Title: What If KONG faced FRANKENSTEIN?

We could see it some kind of little brother of our protagonist. But as I said before, our Kong is not 25 feet tall, but 100 feet.
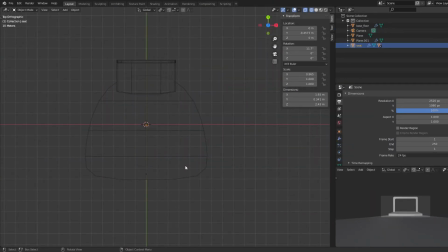I think that in reality he could fit here nonetheless.
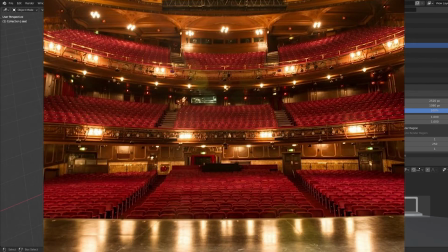Of course the theater should be the biggest ever made, but it would be kinda stuck through the walls, which is not what I envisioned. So to solve the problem I could go two ways.
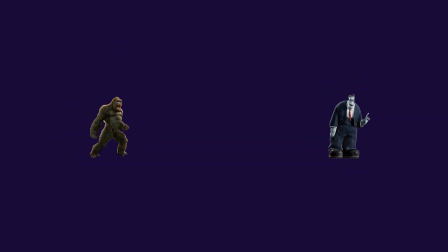Either change the size of both monsters in each shot, or switch completely the environment of the first shot. I went for the second one since it looked like the less expensive choice and I could keep my original vision. While solving all these problems, I also picked a color palette to stick to while making all the shots.
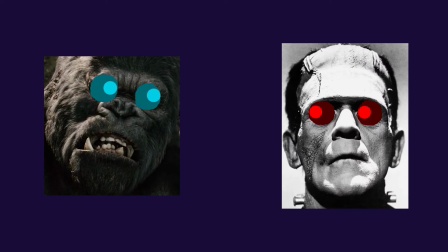Kong would have been the one with blue eyes while Frankenstein the one with red. Why? Because eyes represent the soul, and Frankenstein will be the bad guy here. I know, in the movie Kong has different colors, but I don't care. It's my f***ing video after all. So I switched the theater for a cargo ship into the sea.
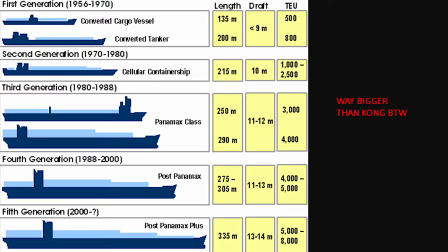And don't worry, this time around I checked the size to make sure it was possible to have a ship bigger than Kong.
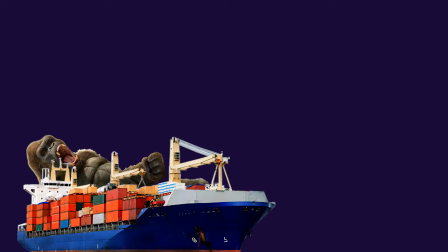In any case, the scene plays out like this. Kong frees himself while being shot by an helicopter. Talking about the actual realization of the scene, I started by modeling a basic ship into Blender.
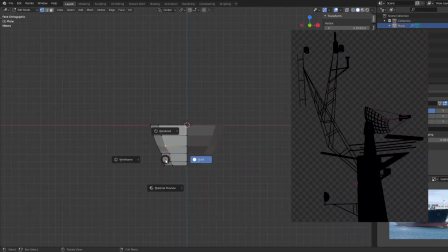I also downloaded some components from the internet and assembled them to have quicker results.
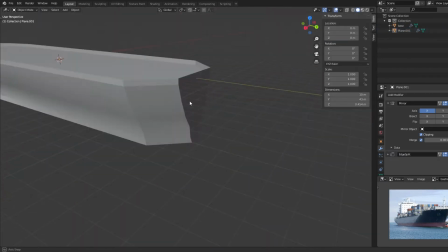I also did the same for the helicopter. After that, I created a plane to use as ocean.
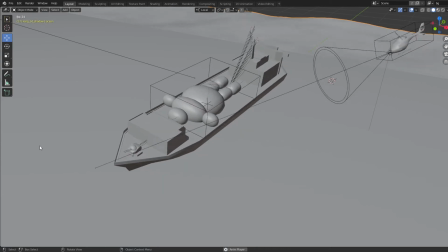I animated the ship to make it sway because of Kong movements.
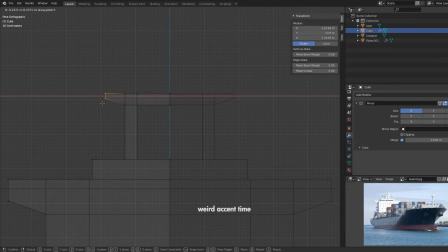And of course you would expect it to move when a giant monkey tries to free himself using all of his strength.
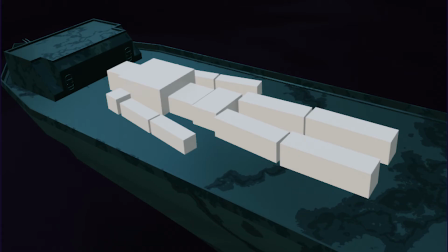To draw Kong easily, I used a reference model made out of cubes and made it follow the ship.
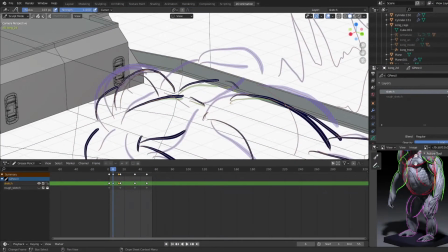And draw time, it wasn't really that difficult to get through except for some little details. I finished the job, colored my sweet monkey, added some quick fog, and there you have it.
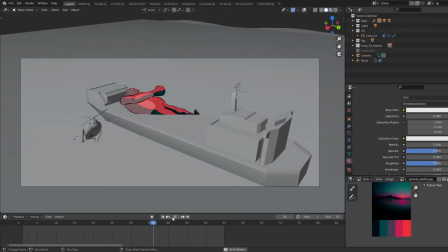A cool action sequence is ready to be rendered. Scene 2, shot 1. Okay, let me get this through. I wanted Frankenstein to be terrifying, but at the same time powerful.
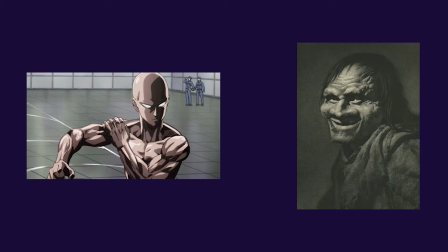I had to find the right balance between strength and grotesqueness, because if I didn't, I would have ended up showing a bad designed character that does not fit his role.
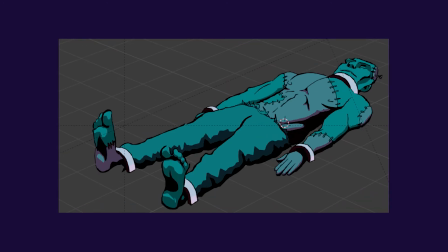So say hello to my version of Frankenstein, ugly but muscular, the perfect appeal for Rule 34 artists.
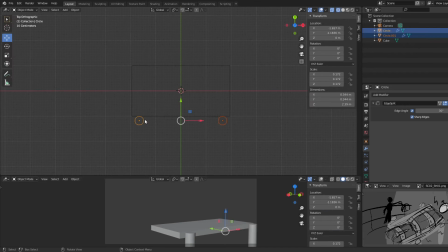I also modeled the laboratory and gave to it a mysterious atmosphere. In this scene I also decided to add the Dr. Victor Frankenstein.
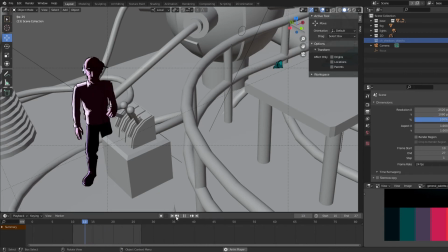What you see is actually a glimpse of him since he's not the main part of the story.
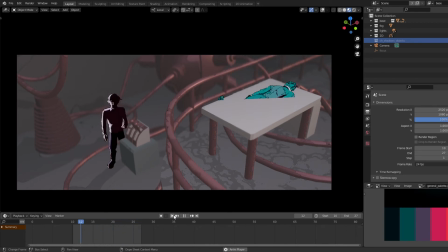Here, the creature gets electrified by lightning and becomes alive. Scene 2, shot 2.
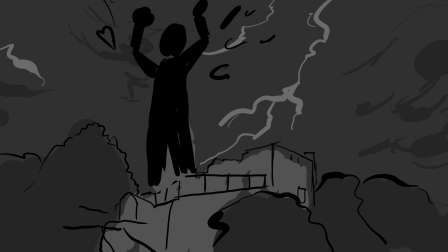Frankenstein gets out of his castle by destroying it. First of all, guess what I needed for this scene?
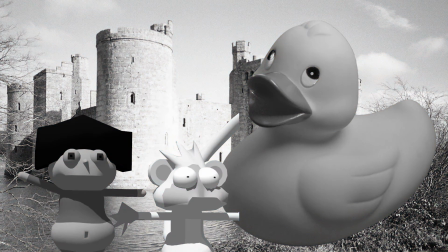Yep, you guessed right, a giant duck. Oh wait, that wasn't it? Shit. What was it then?
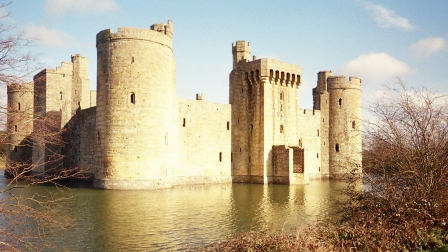Oh, a castle! Yeah, that's exactly what I was thinking of.
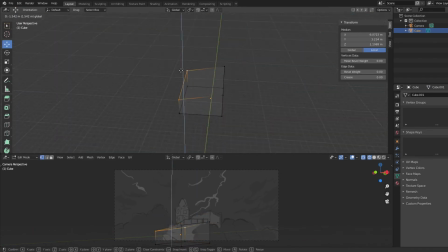So what I needed was a castle to use as reference and model it by myself. But not the first castle you can find on Google Images, no. I picked the real Frankenstein castle.
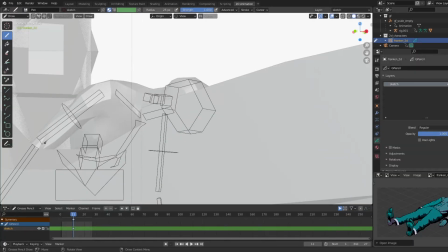After modeling and texturing the whole structure, I started drawing Frankenstein that stands up while getting bigger and bigger.
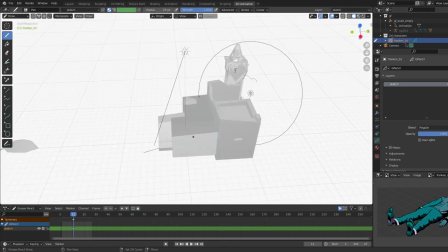I also given to him a classic scream pose at the end of the shot. Oh yeah, now we're in serious trouble.
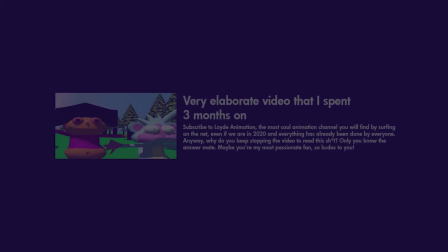By the way, I know you all like the condensed quantity of information in this video,
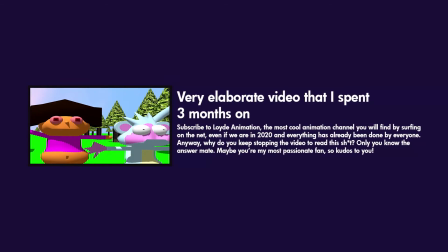so please consider supporting me by leaving a small like, which really helps my channel grow.
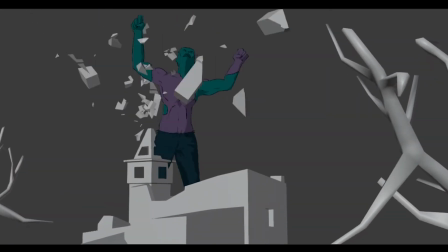And together we will take over the world like Sir Frankenstein here. Back on track, scene 3, shot 1. So I know your question, okay? To be more precise, I know the question we're going to ask in 5 seconds, which is: does this scene really need to be here?
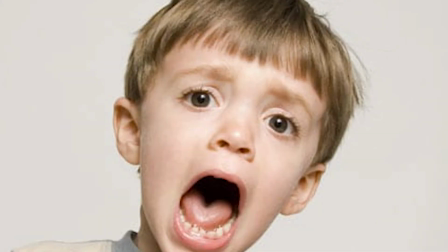We just want to see Frankenstein and Kong beat the shit out of each other. I know, but since we're talking about a fight on the Earth,
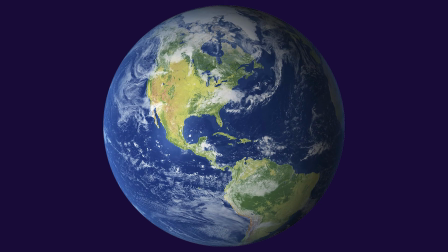which if you don't know is the planet where humans live, we have to consider the human perspective.
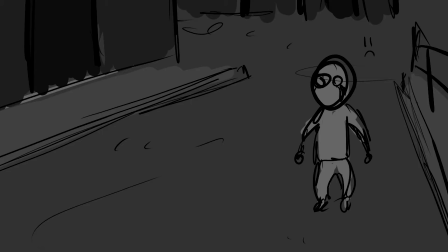So to speak, we could say that this badly sketched child represents the human point of view.
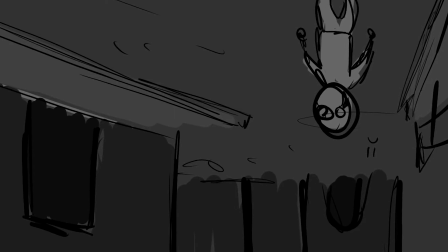That was deeper than expected, but that's just how it is, so take it as it is. Talking about references again, since the castle is located in Germany, I used some German city photos, and if you are already asking, yes, the first ones you find on Google.
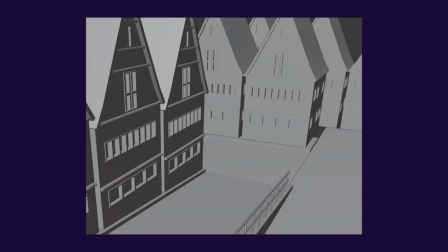Anyway, I modeled a curb, a barrier, some quick houses, and there you have your environment.
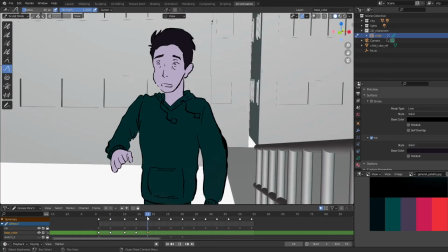After that, I animated the camera movement and started drawing the child.
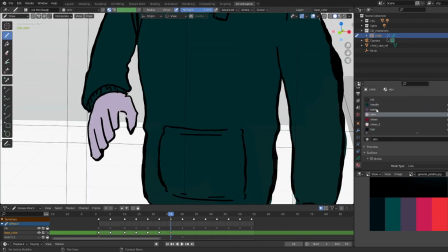This was pretty easy to animate since the child is in an almost static pose because he's scared.
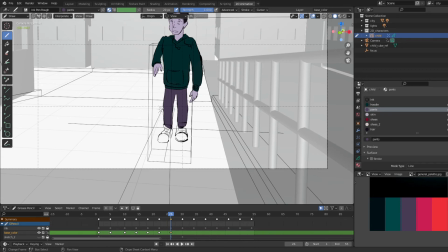Shading took a little longer, but it was easy overall.
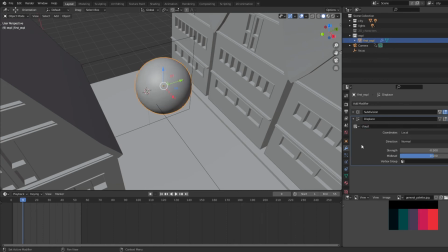After that, I also added some explosion and fire effects using basic meshes and some procedural materials made in Blender. And up to this point I was finished. The project was complete. What? Oh, I have to showcase the Kong and Frankenstein actual fight? God damn it, why did I pick this project? Scene 3, shot 2. Without counting the mistake in the first shot, the fight was the one that took me the longest. I had to plan a whole bunch of stuff to make the shots synchronize with the music and also entertaining enough.
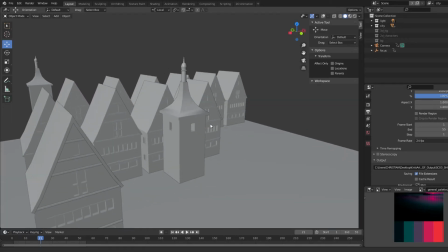After modeling a quick city and recycling the house I made previously, I've been drawing Kong and Frankenstein onto 2 separate objects.
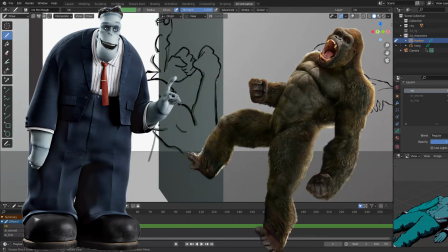The shot plays out like this. Kong attacks Frankenstein, gets punched away, screams in rage, crawls on a tower, and jumps to attack again.
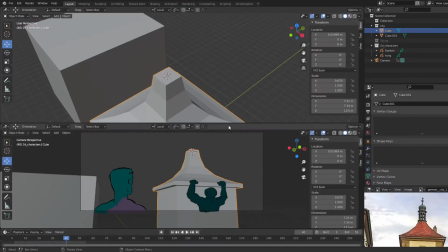Between each action there's a cut synchronized with the music. Each action is slowed down because I found it to be more understandable compared to one animated at normal speed.
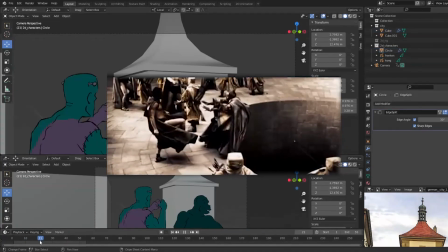Plus it would give that stylized 300 look that I love so much.
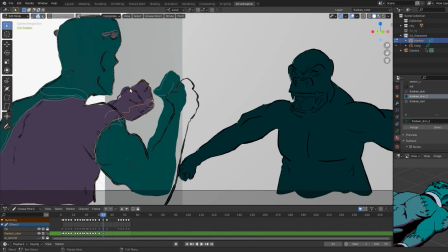Thank you, Snyder-sama. After coloring and shading the two giants, I also added some fire particles. Out of all shots, this is also the most impactful to me. The journey to this point was pretty hard, and I had to do many rescheduling because, hey, I have a social life too.
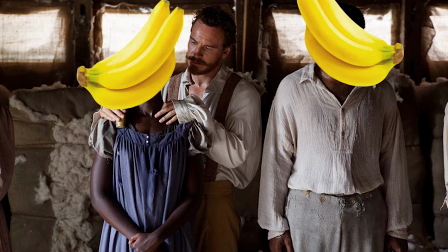School, work, making money, running an empire of slave bananas, but it's finally here. It's finally ready, and it won't stop at nothing.
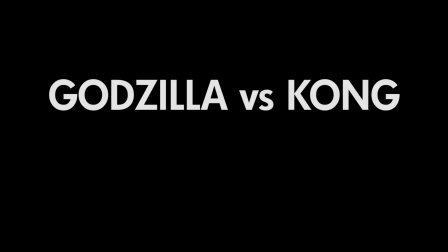Here's the official Godzilla vs. Kong, an official remake with Frankenstein instead of Godzilla.
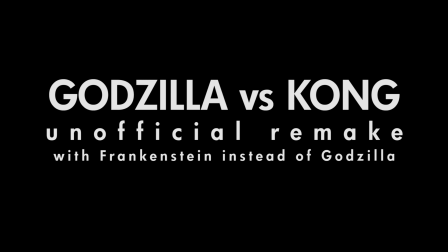Movie.
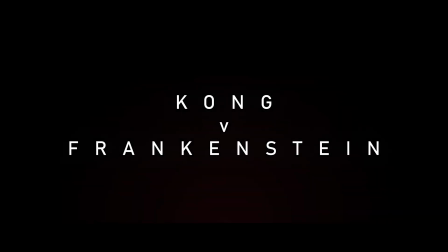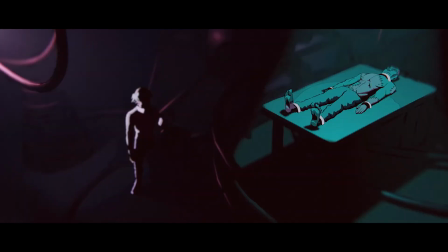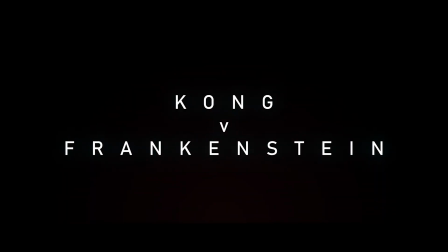Alright, my sweet subscribers and newcomers, that's all for this video. I did a lot of work this time around. I mean, I usually do a shit ton of work for every video, but this was really a lot. So let me know if you also appreciated it, and let me also know if you like the new Godzilla vs. Kong movie. If you're new here, feel free to check out my other projects. You should see the link right around here. I don't know. And see you the next time, boys.